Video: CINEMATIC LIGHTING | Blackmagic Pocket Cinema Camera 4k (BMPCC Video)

The flex lights are actually really good if you want to create a flyer of some sort where you have a second person booming the thing that's a perfect scenario for me having somebody boom the light and it being movable all around and you can just tell the person that's holding the light on a boom pole to just come from the side a little bit that I think is the best scenario but I don't always have that but when I have for instance for it when we do advertising or when we have like more planned shoots then I always prefer to go that way because it's
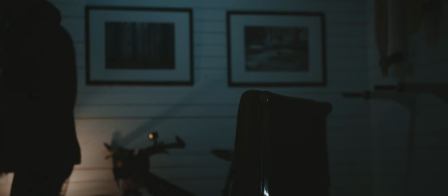so flexible and then when you look at a scene like this you should really think
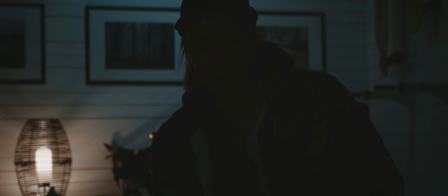about like okay so the background what strength is the light so first of all you need to expose like from the light in the background how do you expose so that that one is is right and then go from there to light me you shouldn't start with the person that you're trying to light in terms of like the strength you should always start with the background what you want visible in the background how strong does that need to be for instance if you're shooting towards a window how much do you need to dial down the exposure to get the exposure you want out of the window and then you need to bring in lights to light the source in the foreground to compensate for that and that's when you might run out of light or not have strong enough lights so then maybe you can't shoot against the window maybe you need to twist it a little bit so a year ago I lost my iPhone by that tree over there. Anyway thought that was funny. If you haven't seen the film go check it out it's kind of fun.
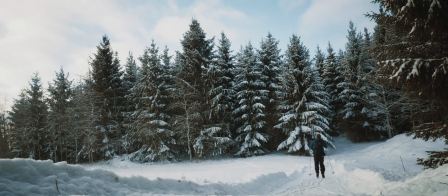An important thing is to think about the space that you're in because it's not all about lighting to create great cinematic lighting. You need to be thinking about the space all the time because you're always gonna be a slave to what environment you're in. So what story are you trying to tell? How are you trying to use the environment to tell that story.
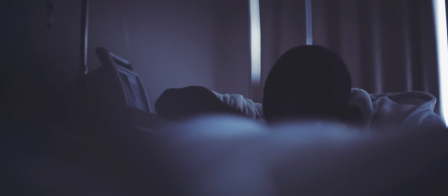So for instance if you're in a small operating room that we were in in the Pearl of Africa trying to compress that to make it more intimate you can do that or if you're trying to tell like a story about a place which is going through mining conflict maybe then you want to
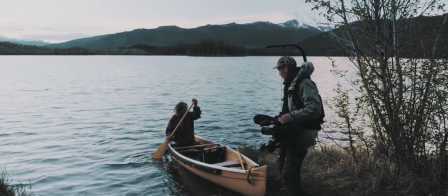have more wide shots to show like the conflict through the environment you need to think about how are you using the space before you start lighting and if you're going to compress the space or if you want to use it the wide space that you're in because that will dictate like what time
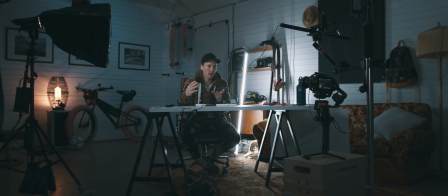of day do you shoot how do you use the 3d depth that i'm talking about how do you do that through color contrast in this case it's a little bit warmer here or neutral here then you have a little bit blue background then you have the light there in the background which is
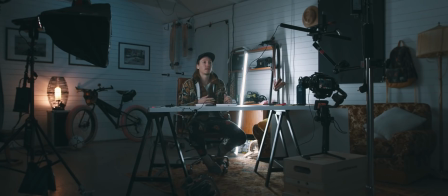also a little bit more of the warmer side i think that you need to think about the temperatures in and how you work with them rather than thinking like they are we only should use 5600 no color contrast is everything how do you work with that how do you make an image pop
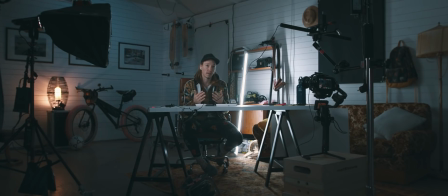or how do you make stuff on location rather than having to grade things in the post like this for instance the blue in the background and me
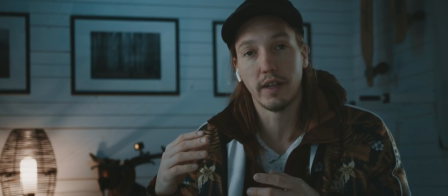a bit neutral in the foreground and working with the warm and the cold and all that that can also separate the layers that I'm talking about
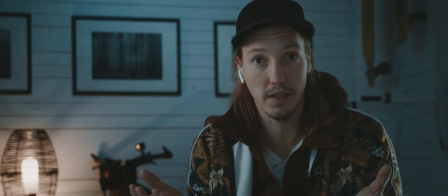the make for more 3d depth image which is crucial if you want to make something cinematic so play around with that don't be afraid of using colors i love the cyan for instance that color is amazing for me you can't use it for anything but otherwise just learn how to play with like
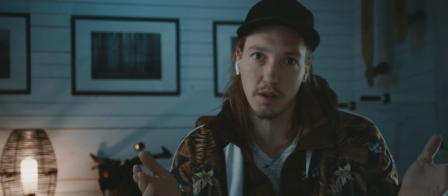5600 and 3200 kelvin and make those play
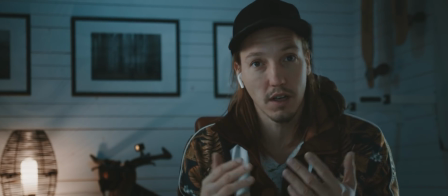well together and then you're gonna make a much more interesting image if you work
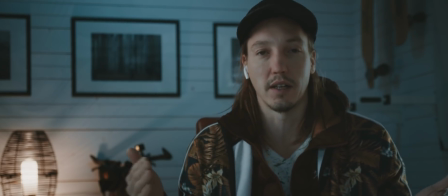with that color contrast because it's not all about like the the contrast in itself like the black and the and the white that's not everything like there's so much more to